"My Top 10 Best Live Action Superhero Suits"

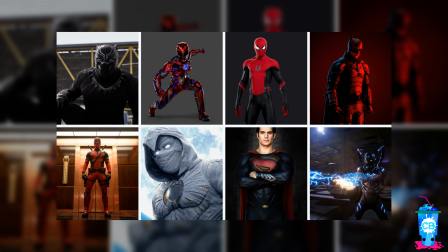[12:18]
Now, before I get onto the last suit, here are some honorable mentions that would have made it onto this list.
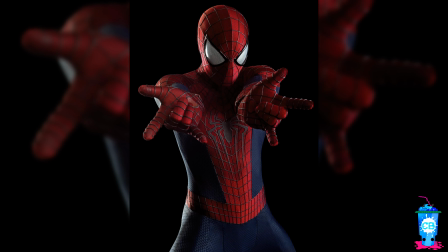[12:25]
Hulkbuster, the Web suit, Miss Marvel, TASM 2 suit, Nightwing, Tyler Superman suit, Homecoming suit,
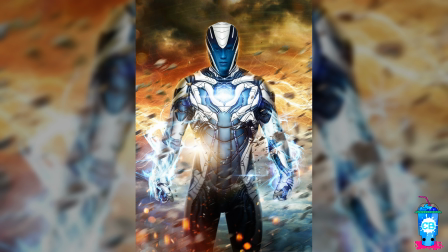[12:31]
Integrated suit, Justice League Flash suit, Max Steel, Thor's Viking suit, and the Mark 85 armor.
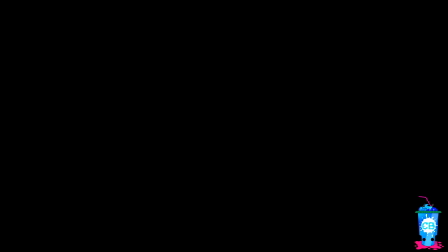[12:38]
Now, here's the last suit on the list. The Amazing Spider-Man 1 suit.
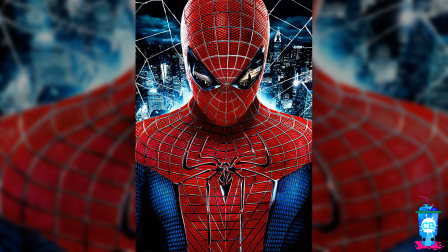[12:45]
Yeah, I might start an argument in the comments with this one, but this is not only an awesome superhero suit,
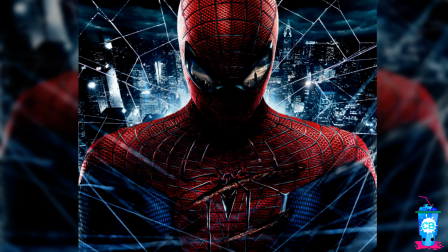[12:53]
but in my opinion, the best Spider-Man suit we have ever gotten on the big screen.
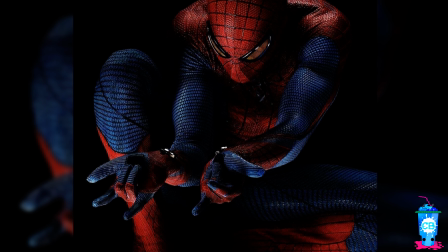[12:58]
I can go all day on why I love this suit so much. It reinvents the classic Spidey suit so well.
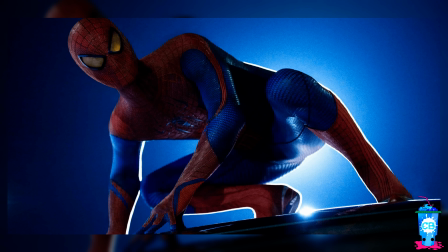[13:05]
The modernized look is not overdone, and it perfectly manages to be recognizable as a Spider-Man suit given how many changes it has made to the classic look.
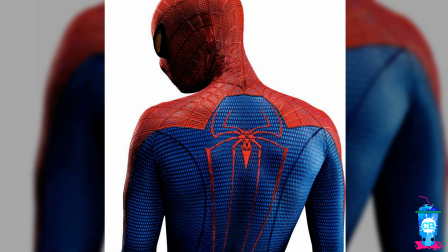[13:13]
The color scheme is awesome. The red and blue contrast perfectly, as well as the yellow eyes and the shape of the lenses give this suit a menacing look,
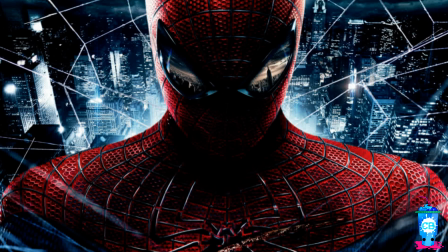[13:22]
which fits the tone for Peter Parker and the Amazing Spider-Man movie.
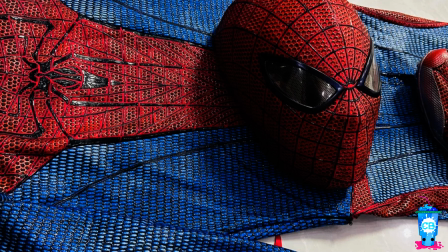[13:25]
The hexagonal rubber textures of the suit makes this suit the most believable and realistic Spider-Man suit.
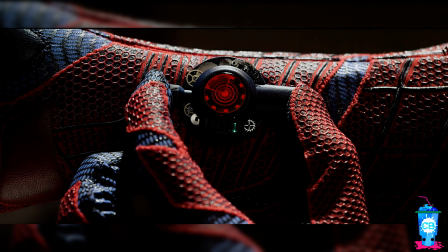[13:31]
It adds on more depth as the material of these hexagonal textures are glossy and shiny, which gives off a brighter red color.
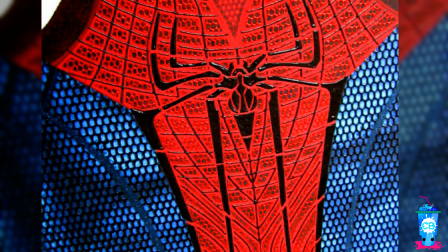[13:40]
The webbing on the suit is also very unique and has an interesting pattern.
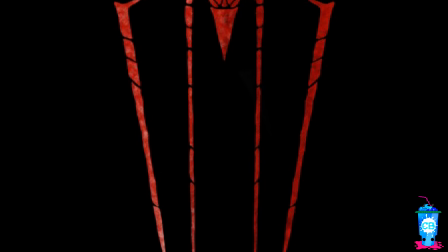[13:44]
The chopped up long spider logo is also really unique, and it works for the physique of Andrew Garfield's Spider-Man.
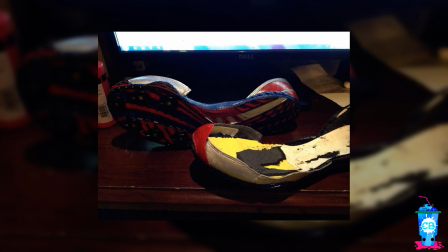[13:51]
And I love how the boots are made from actual shoes ordered online.
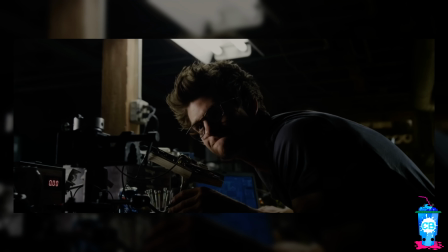[13:55]
It really gives off the sense that this suit was genuinely made at home by a teenage kid.
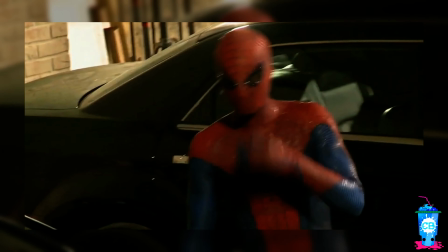[14:01]
Looking at this suit on its own, it's a very well designed and detailed suit, and it's not just the look that's cool,
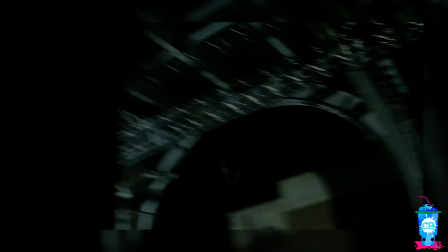[14:06]
but this suit does the best job at adapting bits and parts of the character behind the mask.
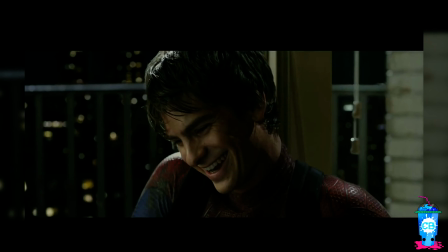[14:11]
Peter Parker in this movie is more vengeful and angry, and this suit perfectly showcases that menacing and intimidating look of Peter Parker.
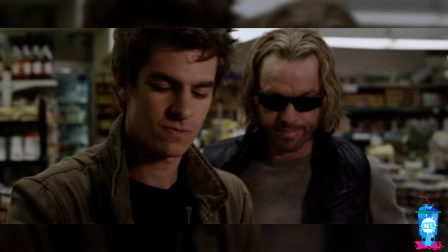[14:19]
This suit was made to hunt down the man Peter Parker in this movie was looking for, and it's even better when Peter Parker's views throughout the movie begins to shift.
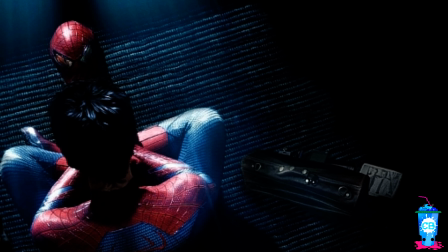[14:28]
It's a suit that is made out of vengeance and anger, and by the end,
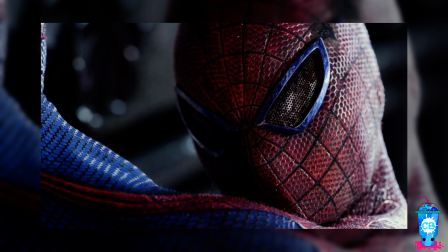[14:32]
it becomes a symbol of hope and a hero. The symbolism of this suit, how it represents the character, and the general look makes this,
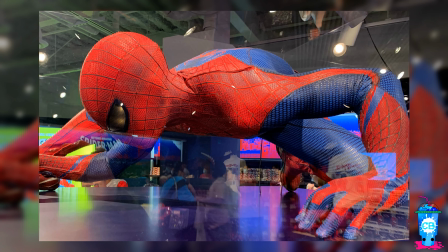[14:39]
to me, the best live action Spider-Man suit ever to be put on the big screen.
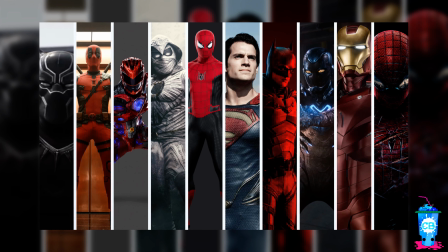[14:44]
And that concludes my list of my top 10 best live action superhero suits.
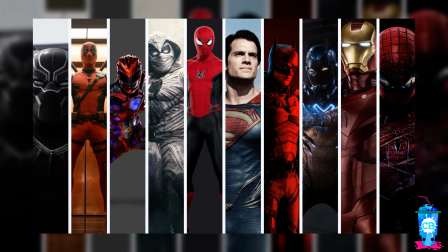[14:49]
I know already that there are going to be heavy disagreements with this list,
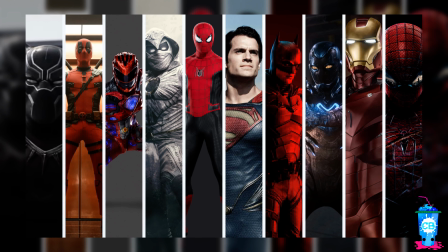[14:54]
and if you have a completely different list or agree with this one, let me know what you agree and disagree with,
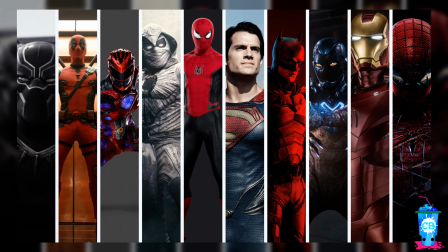[15:00]
and feel free to comment on your list of your top 10 best live action superhero suits in the comments down below.
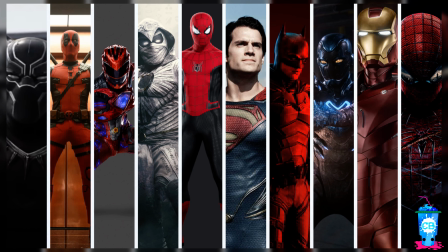[15:06]
But all in all, that is going to be it for this video. I really hope you all have enjoyed this video, and I wish you all an amazing day or night.
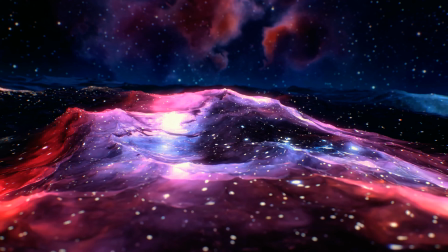[15:15]
See ya.